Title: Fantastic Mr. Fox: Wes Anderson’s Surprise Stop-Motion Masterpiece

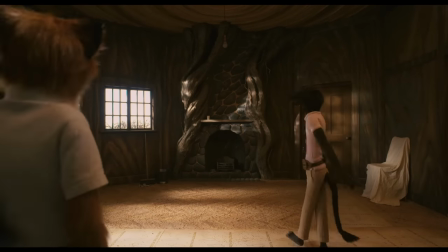1015s
Sure, the cast are really just stop-motion puppets of animals dressed in human clothing, but the visual filmmaking,
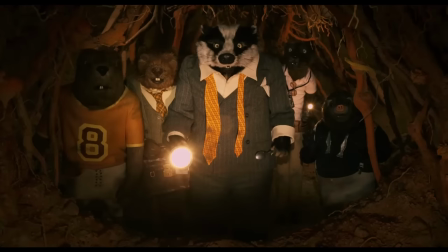1022s
coupled with Anderson and Baumbach's writing, manages to make the humanity of these characters not only believable,
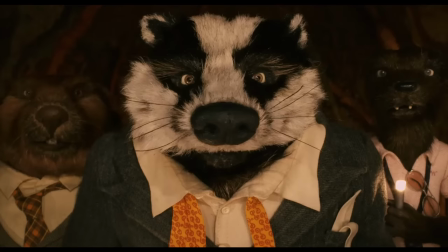1028s
but undeniable.
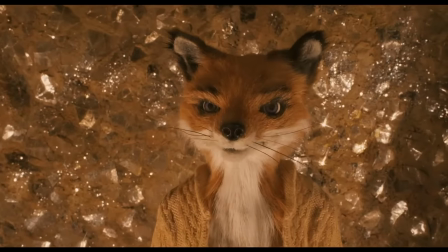1030s
Through his direction, Wes treats the cast not as puppets, but as he would live-action actors, with the camera zooming in for dramatic line deliveries,
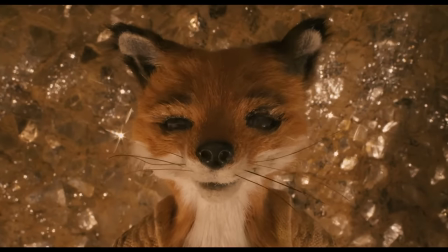1038s
taking time to focus on specific characters' facial expressions as we watch eyes water with tears or narrow in rage,
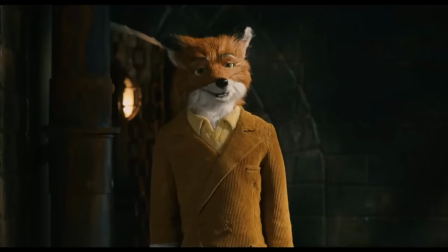1045s
as faces brighten or sink. I must have seen this movie several dozen times by now,
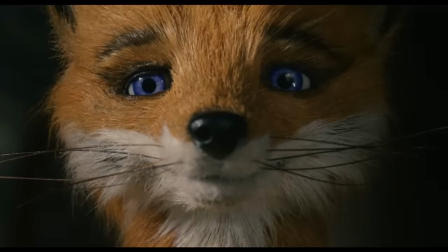1050s
and yet it never ceases to amaze me just how easy it is to understand what a character is feeling or thinking merely by looking at them.
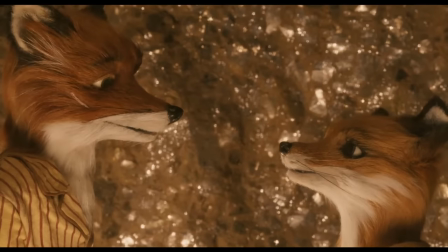1057s
An effect complemented by the variety of gestures and quirks that Anderson imbues his characters with, and that the cast bring to their voice performances.
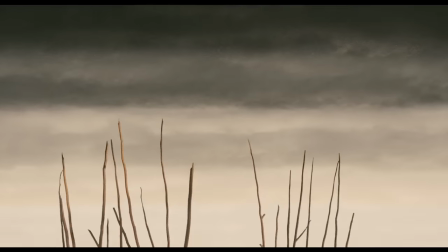1066s
Just looking for these careful touches in the breakfast scene alone,
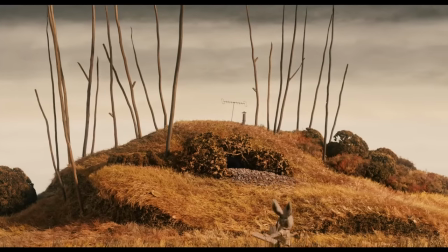1070s
you have the autumn winds blowing dead leaves and rustling the grass as the paperboy rides by, the way Ash's right ear flicks when he's angry,
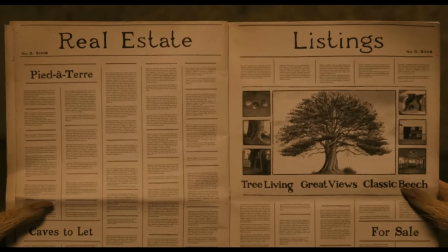1077s
and honestly, this entire exchange. It never fails to make me smile.
Honey, I'm 7 non-Fox years old now.
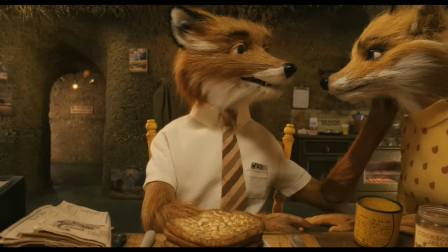1085s My father died at 7 and a half. I don't want to live in a hole anymore, and I'm going to do something about it.
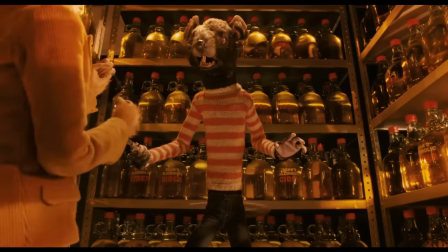1096s
Even the comedy takes full advantage of the movie's animated nature, giving us plenty of clever, creative visual gags that wouldn't quite work in live action.
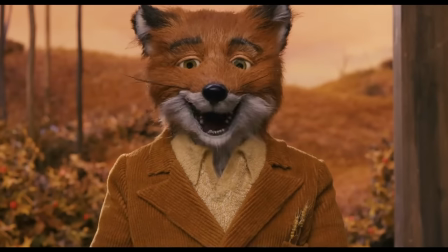1104s Don't worry, I've been stealing birds for a living since before I could trot. By the way, you look unbelievably beautiful tonight.
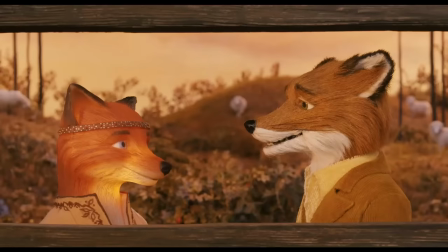1111s You're practically glowing. Maybe it's the lighting.
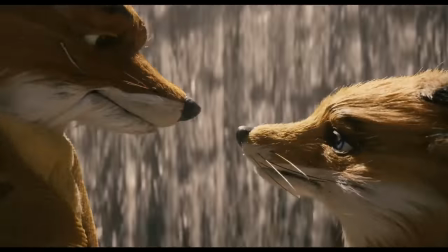1114s
With the level of detail present throughout the film, it would be impossible to point out every single praiseworthy inclusion while maintaining a reasonable length for this video.
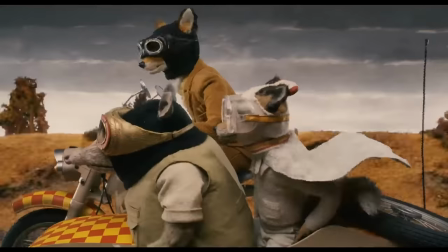1122s
But as we go on, I'll try to hit the highlights.
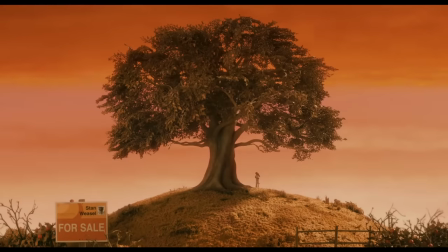1126s
Ignoring the advice of his wife, Mr. Fox then begins looking into purchasing a nicer house,
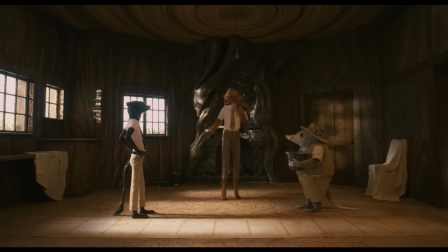1131s
first checking out a property with a real estate agent, played by Wes Anderson himself, and then speaking with his lawyer,
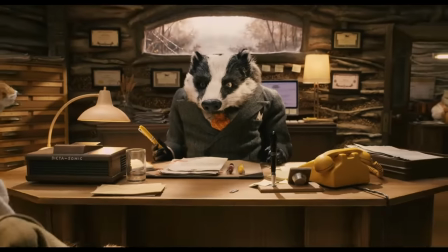1138s
voiced by Bill Murray. And in both cases, we see this movie's trademark blend of the relatable and human with the cartoonish and animal.
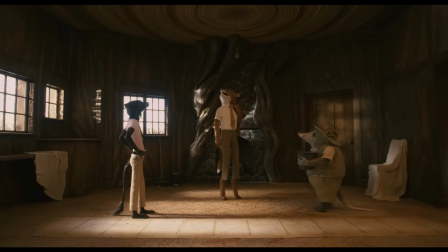1146s
When Mr. Fox and Stan Weasel inspect the property, itself built into a beach atop a hill, their voices echo in the cavernous interior, as the latter describes the tree like any human realtor would a house.
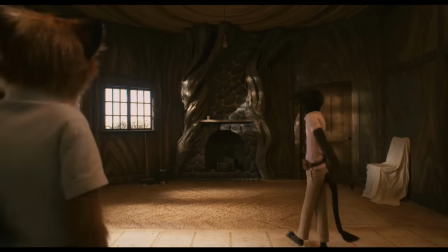1159s Obviously it's first growth, indigenous, original dirt floor, good bark, skipping stone hearth as you can see.
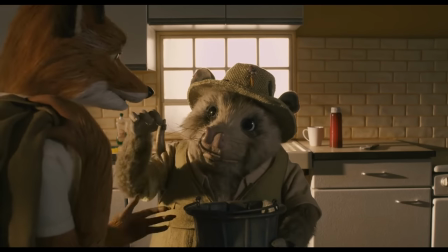1165s
Here, we are introduced to Kylie, the building's super, in an interaction that, like so much else, just feels so real.
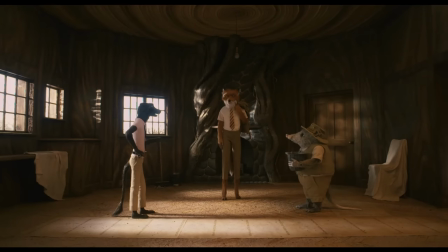1174s
Characters will cut each other off as something else draws their attention, or they get distracted or interrupted.
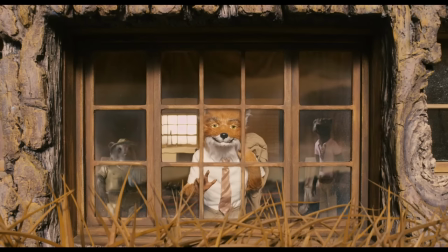1179s
They'll stumble over their lines in nervousness or uncertainty, and background conversations will bleed in and out of earshot.
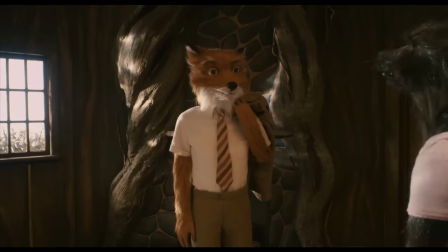1186s
Also, Kylie is great.
He's a little, What's in the bucket, Mr. Kylie?
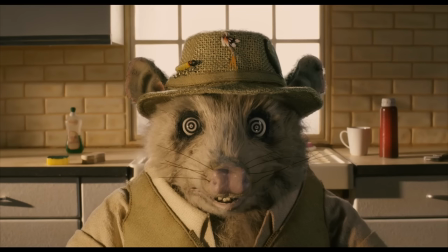1192s See what his eyes look like? Kylie? Kylie! Huh? Just minnows.
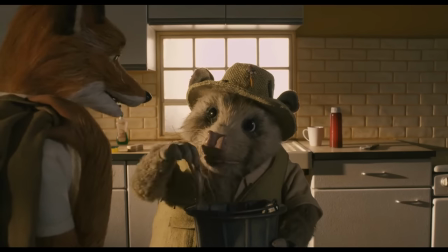1197s Kylie? Certainly, thank you.
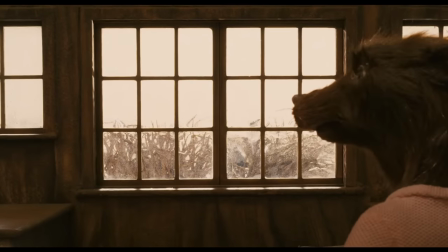1199s
Additionally, Anderson and Baumbach's witty writing remains approachable to children while never treating its audience as less intelligent. leaving scenes reminiscent,
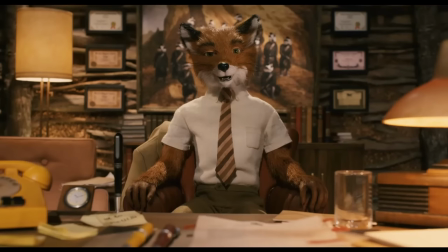1207s
at least in my view, of being a child overhearing an adult conversation.
That's not exactly an evergreen, is it?
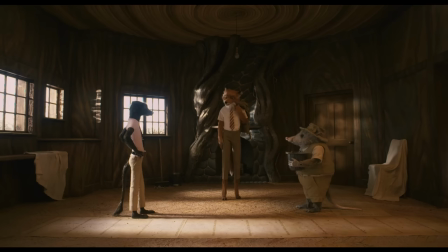1214s Aren't there any pines on the market on this side of the river? But pines are pretty hard to come by in your price range.
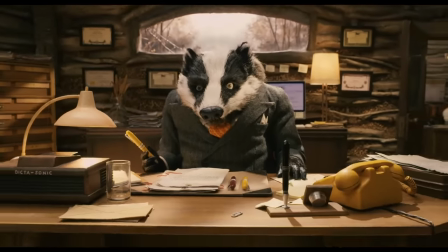1220s Don't buy this tree, Foxy. You're borrowing at 9.5 with no fixed rate, plus moving into the most dangerous neighborhood in the country for someone of your type of species.
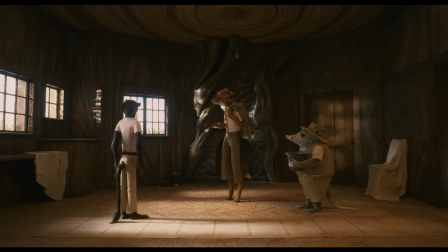1228s
When Mr. Fox is inspecting the house, he cannot help but spot the three farmers' properties on hills in the distance,
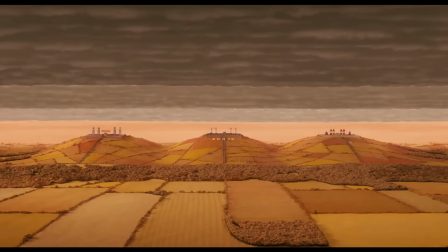1234s
whereupon he stares wistfully at them before recalling his prior profession, pointing at the deeper desire lurking beneath his more mundane housing concerns,
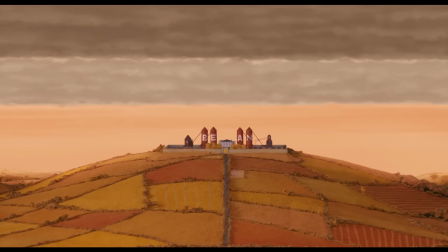1242s
to relive his glorious past as a poultry thief.
May I ask what you do for a living, Mr. Fox?
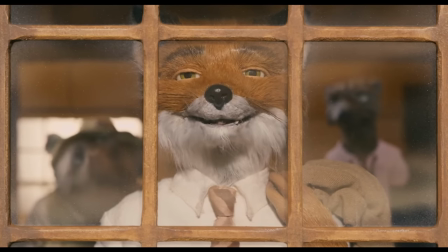1248s I used to steal birds, but now I'm a newspaper man. Oh, sure, I've seen your byline.